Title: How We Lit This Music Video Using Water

Good job. He's just playing cool for the camera. No. I'm not faking anything here. I carry kids at home, so I'm used to this. Hillari's song is about control and losing control, and we want to play around with this during the whole music video.
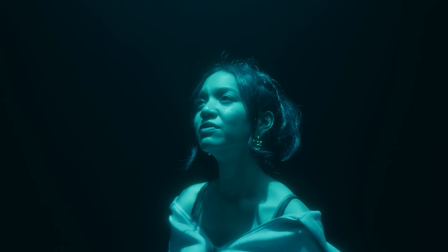And I think one of the coolest scenes we wanted to plan for was this underwater effect,
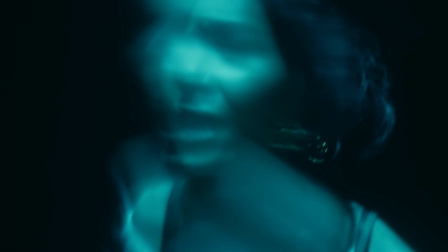where we got this drowning, trapped feeling to the visuals that could fit the song. So Morten, you do a lot of time-lapsing, VFX, 3D, but also building stuff. Like every time I get back to the office, you have built something. What have you built now?
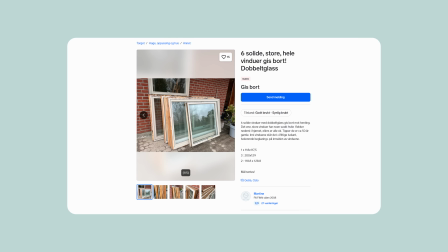I came up with the idea to just take a window and put some more wood around it and then sealing it with silicone. I've not tested it, so I have no idea if it's gonna work. Oh.
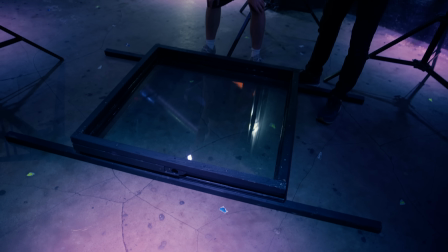Should we test it now? How are we gonna get it like out? Yeah. I calculated that if we fill it with 5 centimeters of water, it's gonna be 75 liters of water in total. So it's gonna be 75 kilos. Okay. Yeah. And then if it doesn't work, what are we gonna do? Then we know it's not working. We bought like tape, like you know, like the fixing tape, like the
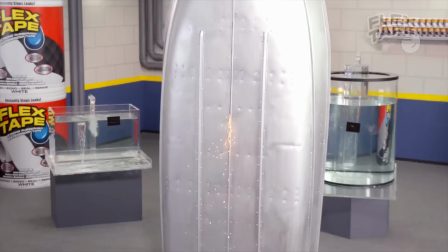Oh yeah, I remember the guy with the boat.
I saw this boat in half!
Success so far. Men jeg synes vi altså skal ta den opp med det vannet her. Okay. For å få litt testing bare. Yeah. Yeah. When we switch to Norwegian, it's getting serious.
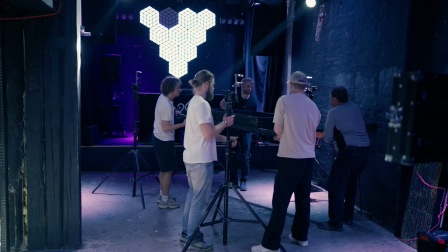Even though it looks like Morten is a bit unsure whether this is going to work,
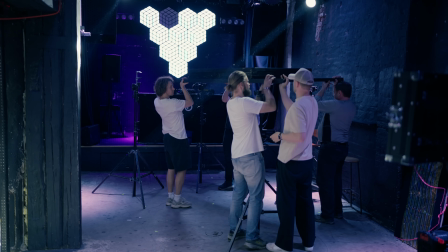of course the whole rig was secure at least, because that's number one on set, the safety. So just make sure if you make anything like this that it is sturdy. Safety is important.
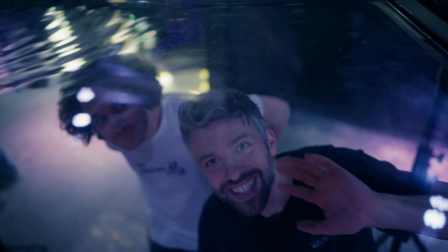Whoa. Should I get one more bucket just for fun?
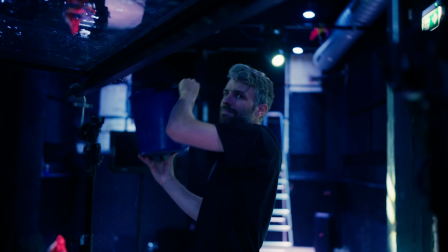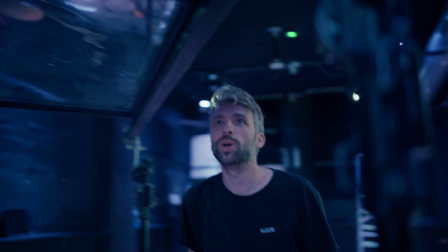No leakage.
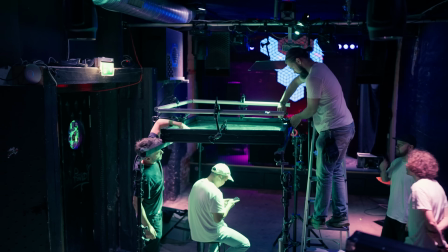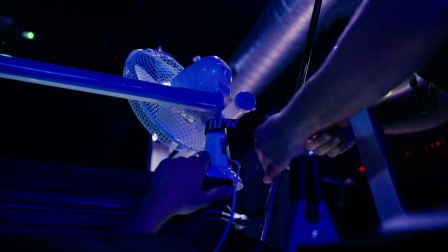Of course, we needed some waves in the water to create this ripple light effect.
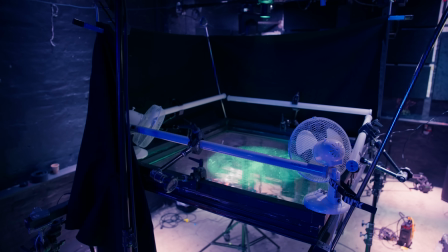So we mounted 2 fans to just constantly blow on the water. If we need more waves, we could always shake the rig a little bit to create more waves.
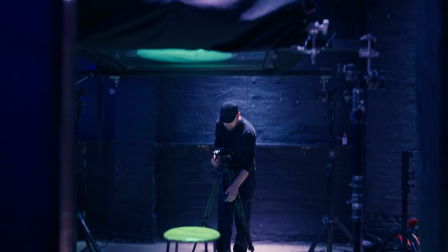Okay, it was shoot day and we started with the most advanced scene, and that was the underwater scene.
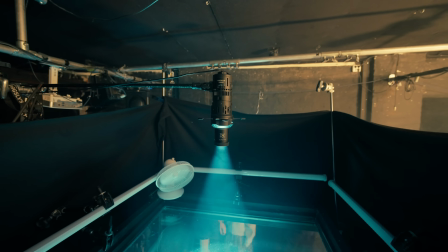You actually only need one light to get this effect, and that's the one light that hits the talent through the water.
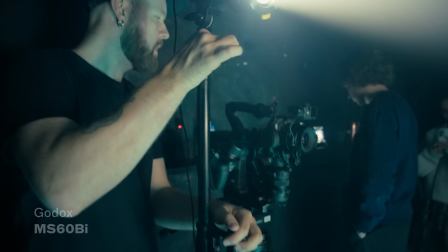So we used the Godox 60Bi to get this effect. We also had other lights from Godox that we added because we wanted to really play around with the lights.
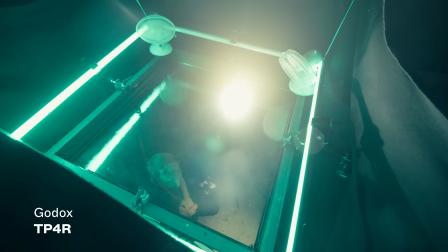We also added some TP4 tubes around the top of the water and animate them through the NoLED app.
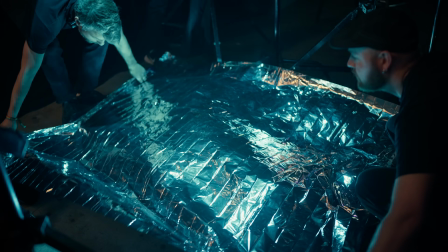We've added some reflection sheet on the floor and made someone move that a little
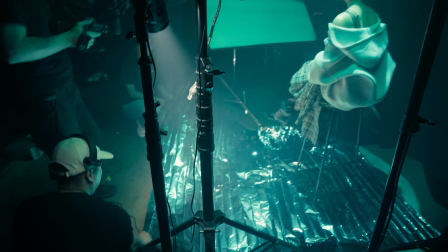bit so we could get this reflection back up on the talent to further enhance the ripple effect.
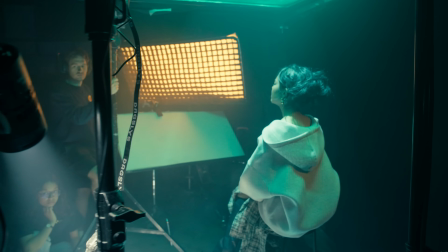Also we had, for the beginning of the scene, we wanted to be warm light hitting the talent and then transition over to the underwater effect.
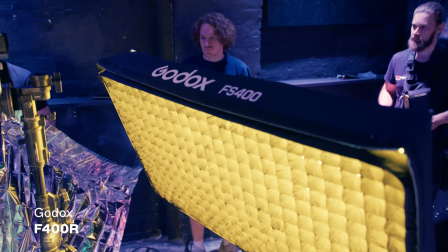So we used the F400 art from Godox as well to create this animated look throughout the whole scene.
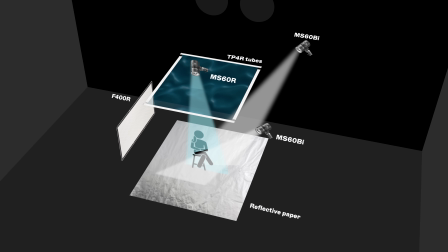That was really fun and gave a nice effect at the beginning of the scene.
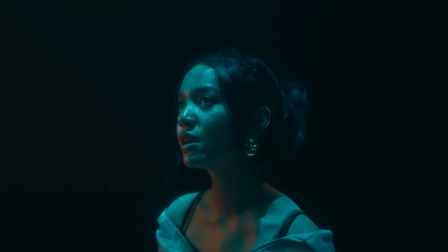Waves up to my neck, I've been sinking. I can't even move.
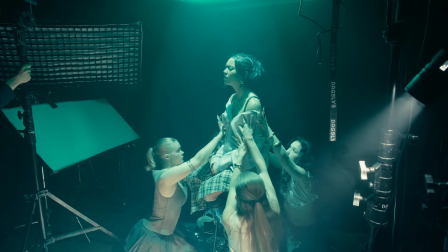Just another night overthinking. Coins I throw don't make a sound.